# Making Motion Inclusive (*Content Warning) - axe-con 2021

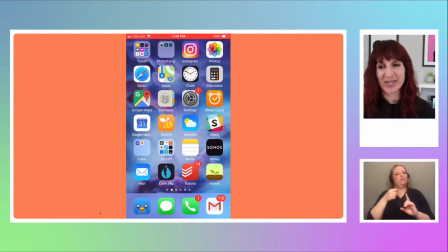So as we move from the home screen to this particular photo app, you can see that very drastic zoom and it zooms back out and my video is now done. But that is like, there's a lot of ground or virtual ground covered in that effect. It's very, very forceful. The physics are very realistic.
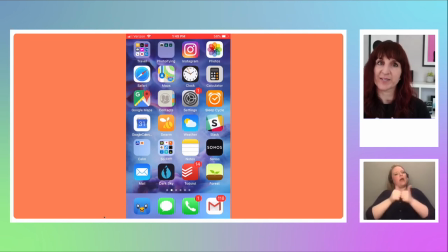You can totally see how that could suggest actual movement in a way that could be triggering. So if you are on iOS, if you are, because it still works, and you went into your settings and were like, hey, iOS, I would like reduce motion.
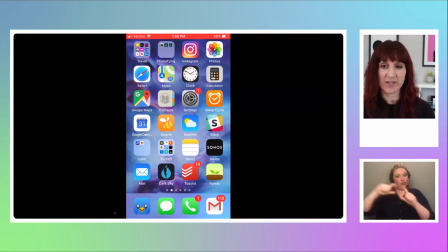Instead of that zoomy effect, you would get this crossfade instead. So instead, you would get this.
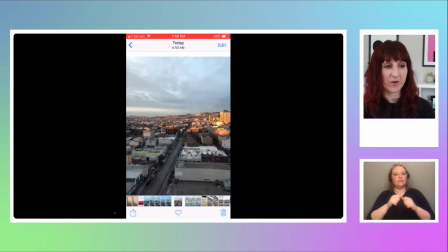You get this crossfade between your menu, your home screen, and the app, and the crossfade back.
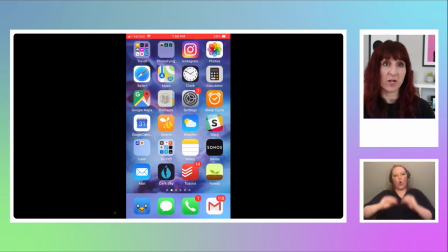And it's a non-motion effect. They've literally substituted a high motion effect with a non-motion effect to make it a safer effect, and takes the same amount of time, does the same thing, transitions you from the same two things, but does it in a less motion intensive way, because that's what you need if you've opted into a reduced motion.
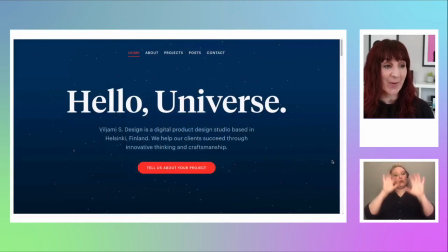To revisit our spinny Starfield site, the main reason I wanted to bring this site up as my example is it's the first like non-Apple site I ever saw respect prefers reduced motion, like back when you could only do it with Safari kind of times,
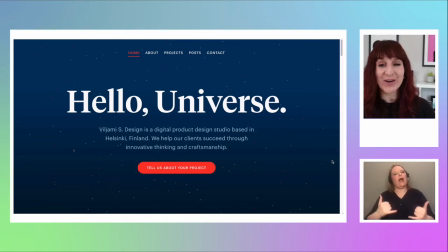back in the day. So if you come to the same site that we saw earlier with reduced motion set to true, this is what you see. So we have, you know, the star field isn't moving, the text doesn't move down,
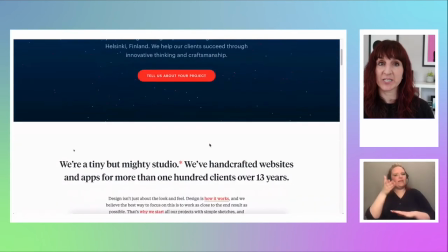it's already all there. But things like those hover animations that give you that affordance of like, this is a thing to click on,
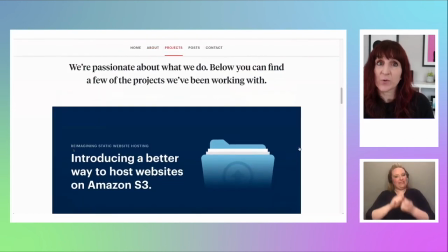you know, those design details that make it feel like it's a well-designed site are still there.
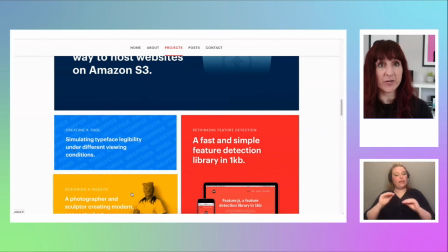So the motion that was potentially triggering, potentially problematic, the star field, the text movement, that was reduced. But the things that are there for important information, like, hey, this is a navigation link, we're still there with those non-motion effects.
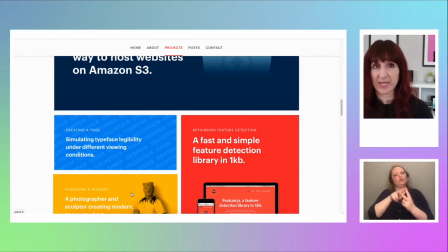So those are two great examples of how that can be done. There's lots of other ones out there as well. I kind of collect them up as I see them when I see some really good and well done reduced motion solutions.
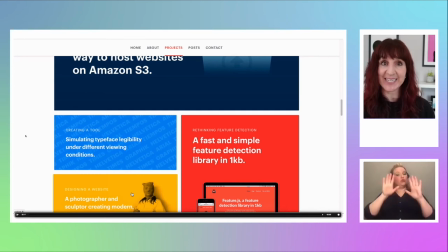So those are great for sites like these, right? Sites where you have like, it's mostly content-based, but what if you have a site where you're creating an experience, you're telling a story,
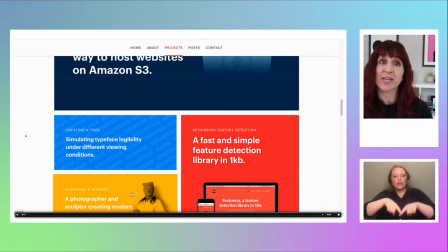or you're intentionally relying very, very heavily on motion to get your message across. And, you know, maybe it's a fancy data viz thing, a highly editorialized article. There's plenty of places where we might decide that we want to use motion, rely on motion a lot more heavily for our design work.
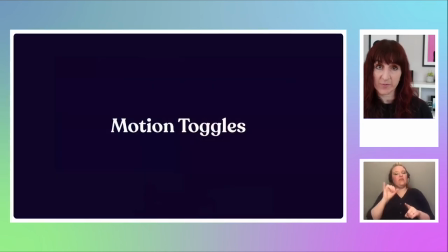And in those cases, I think the idea of creating a custom motion toggle is a good idea, or providing a motion toggle is a good idea. For a number of reasons, if for nothing else,
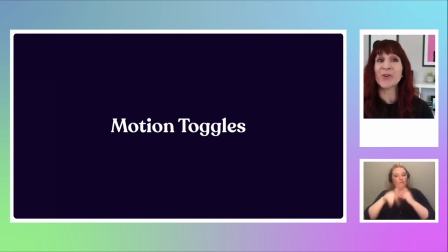just to make that that the access to a reduced motion version much more immediate and more obvious than maybe the prefers reduced motion setting might be, especially because there's still a level of awareness that we're building up. One of my favorite examples of this, and not just because I've been playing way too many video games the last few months,
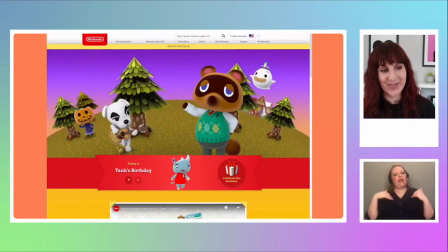is the Animal Crossing website, where, I mean, it's a video game. It's about animals. Even if you've never played this game, you're like, you know, this is a place where you're probably going to have some
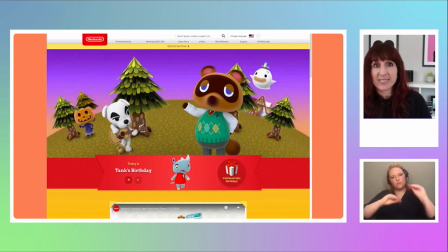high motion effects, a lot of motion, a lot of things going on, because it's a game. Like, that is probably in line with your expectations. And that's very much what you see. If you go to the site with no prefers reduced motion settings, you know, without reduced motion requested, you'll see something like this.
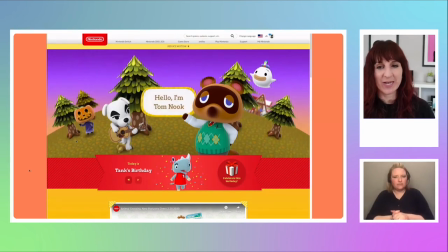I'll just give it a play. So as this plays, we see the message bubbles come up.
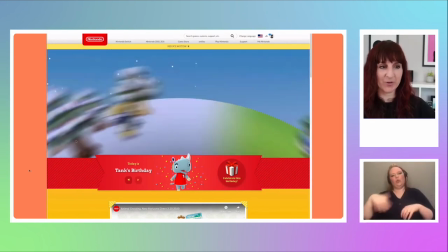We have this very spinny, very blurred, like motion blur spin effect as we go to the different worlds of the characters.
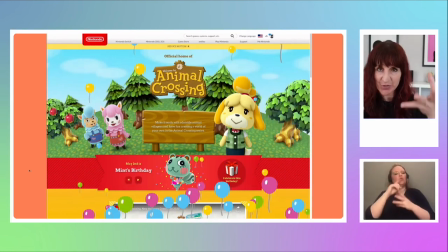There's even this like balloon particle effect as they take over the screen.